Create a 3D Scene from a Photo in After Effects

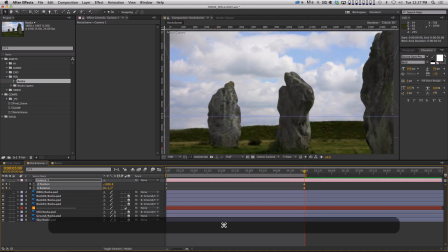29:11 To there. And as it's moving forward, have it rotate down like this.
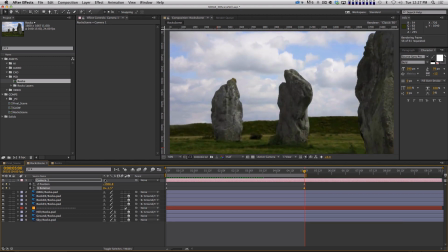29:15 So that way it's kind of always orienting the same way, okay?
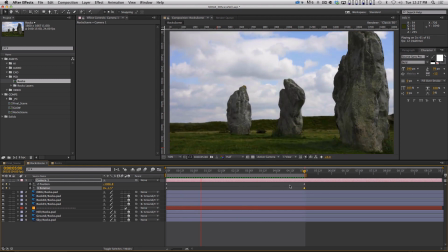29:21 And you can see, here we go. We've got our nice 3D scene. It looks great. The ground is moving like the ground.
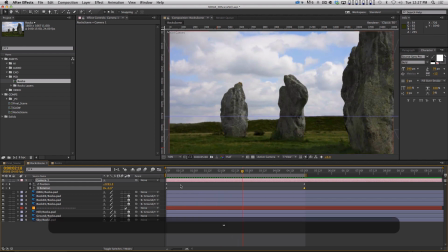29:28 And so from here, it's just a matter of compositing it so it doesn't look so still and synthetic.
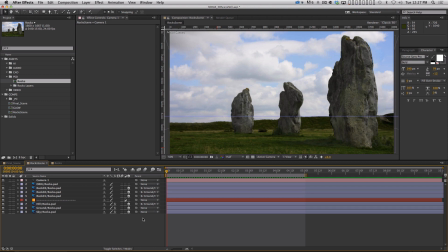29:35 I'll show you guys a couple of tricks. I did some color correction,
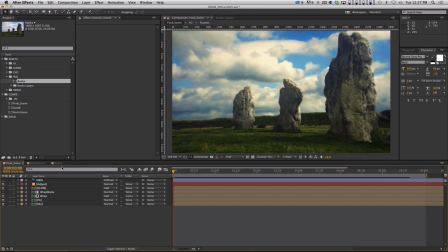29:39 and I added some glows and stuff like that to make it look a little more kind of, like Gladiator or something.
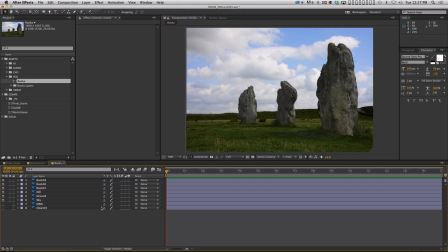29:46 But a really simple trick is, come back here.
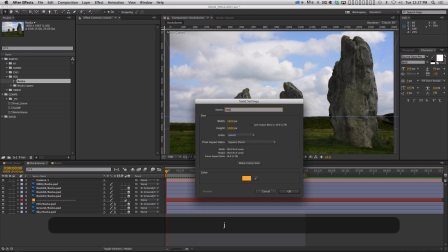29:51 Really simple trick is add an adjustment layer, right?
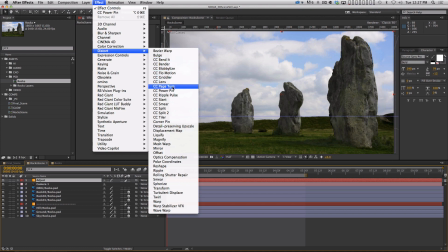29:55 And use an optics compensation effect.
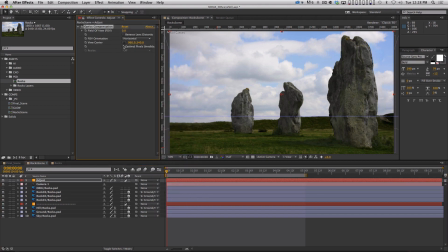30:01 It's in the distort group, optics compensation, and it basically just simulates lens distortion. So if you turn on reverse lens distortion, you can see that it kind of simulates having a little bit of a wide angle lens where the edges of the frame
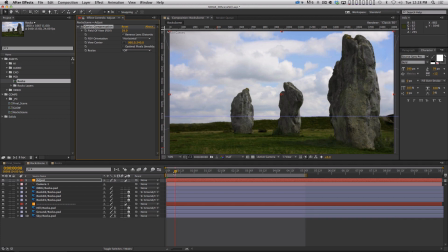30:19 move faster than things in the center of the frame. And it's a subtle thing and you can really easily overdo it.
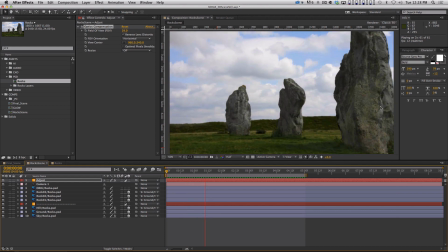30:26 But if you look at the edges, especially with this rock, when it gets towards the edge of the frame, it just gives it a little bit of a 3D look.
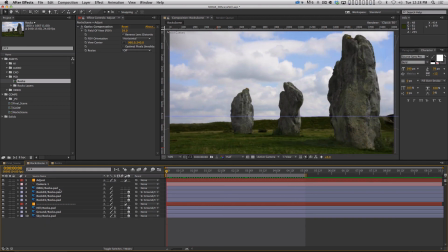30:33 Okay, it just helps it a little bit. The other thing I did was I put a little bit of a wiggle on the camera just to, make it feel a little bit less perfect, because camera moves in After Effects by default,
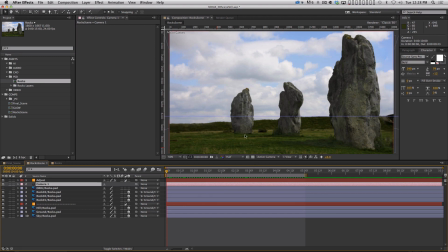30:46 they're just perfectly smooth linear camera moves. And, we're kind of pretending that there's some dolly tracks and we're doing a nice dolly move here.
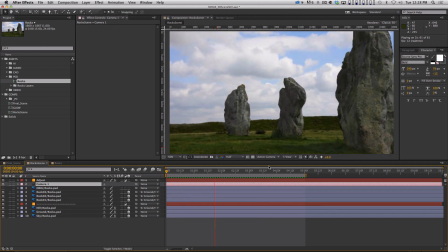30:54 Well, if dolly tracks are happening over uneven, lumpy grass, then, it's not going to be a perfect move.
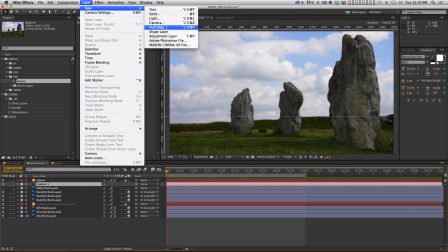31:01 So what I might do is make a null and call this the wiggle null.
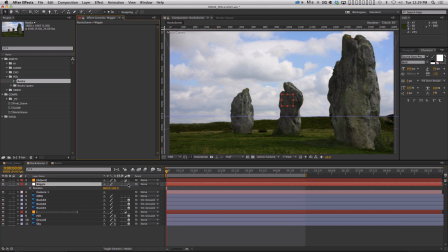31:07 And on the position of that wiggle, right, and this needs to be a 3D layer, on the position of that wiggle,
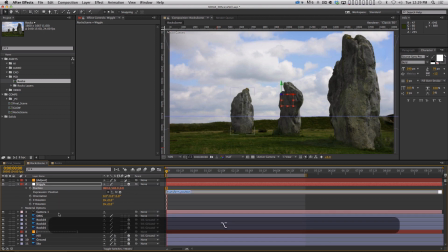31:13 I would just option click position and type in a wiggle expression. And maybe it wiggles once a second by, 2 units, and that's it, right? And now I can parent the camera to that null. And it's just going to do a subtle little wiggle, right?
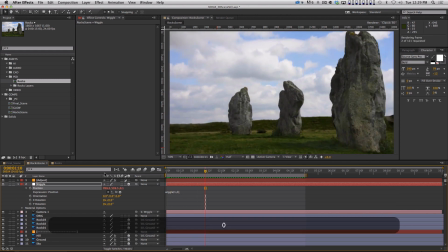31:30 And let me RAM preview this 1-to-1 here.
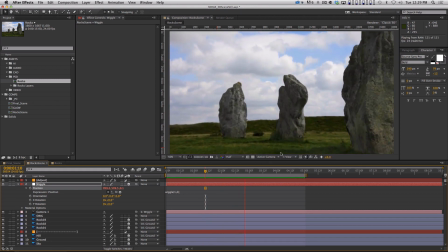31:34 So, we're still getting the same basic move, but it's just not as perfect, and it kind of helps sell it a little bit.
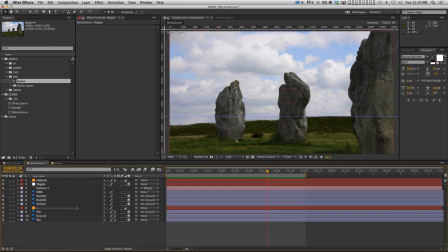31:43 And then, I did some color correction. I'll show you guys a cool trick really fast.
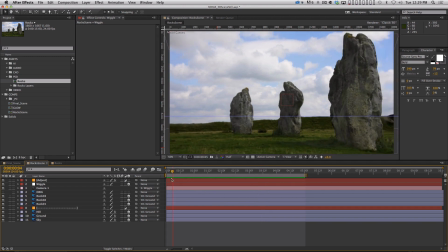31:50 Cause this is something that actually sort of helped, whenever I do stuff like this,
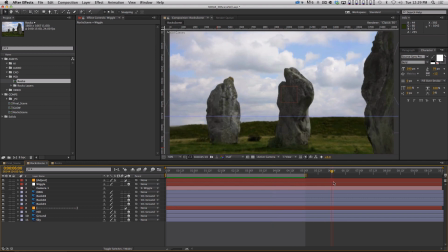31:56 I stare at it a lot and I kind of go back and forth and I say, what is, there's something about this that's giving it away.
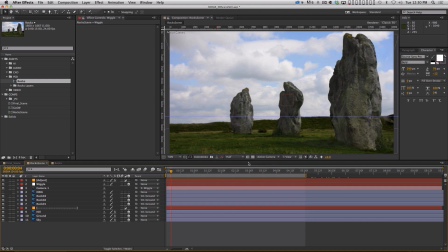32:03 It just doesn't look totally natural. It doesn't look real.
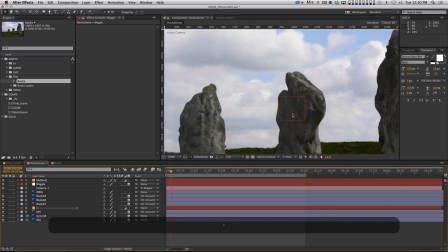32:08 And especially if you go into full res and we zoom in here, the edges of the rocks are just too hard.
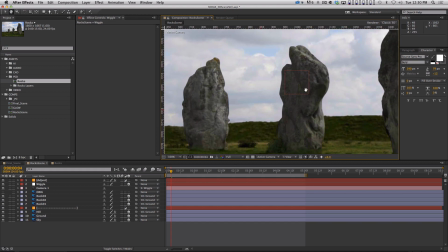32:15 And there's no, normally you would see like a little bit of the sky kind of wrapping around and lighting the back of these rocks a little bit.
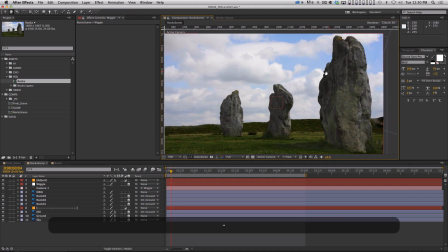32:25 And we're not really getting that because I cut them out in Photoshop and the edges are just too crisp.
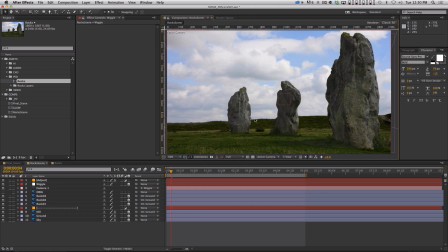32:30 So what I did was, and it was actually kind of a pain, I wanted to be able to independently work on just the foreground stuff, like the rocks and the grass, but not affect the sky. And this is one of those things that, this is one of the reasons I love Nuke so much.
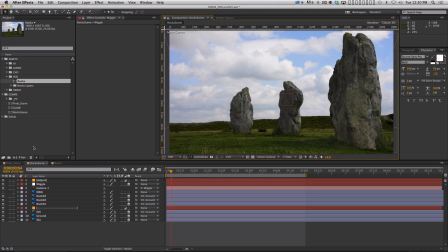32:50 It's really easy to do that. In After Effects, you have to jump through a few hoops. So what you could just do is this, this is rock scene. I'm just going to rename this comp rock scene foreground, and I'm going to turn off the sky.
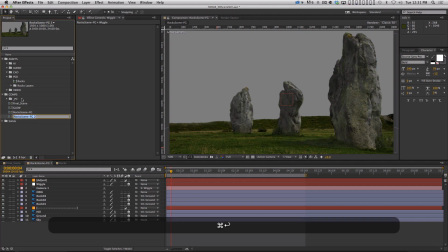33:04 Okay. And then I'm going to duplicate it and I'm going to say rock scene background.
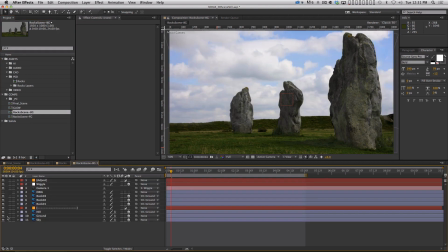33:10 Right. And I'm going to turn the sky back on, but turn off everything else.
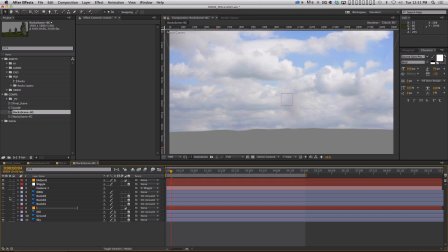33:15 Okay.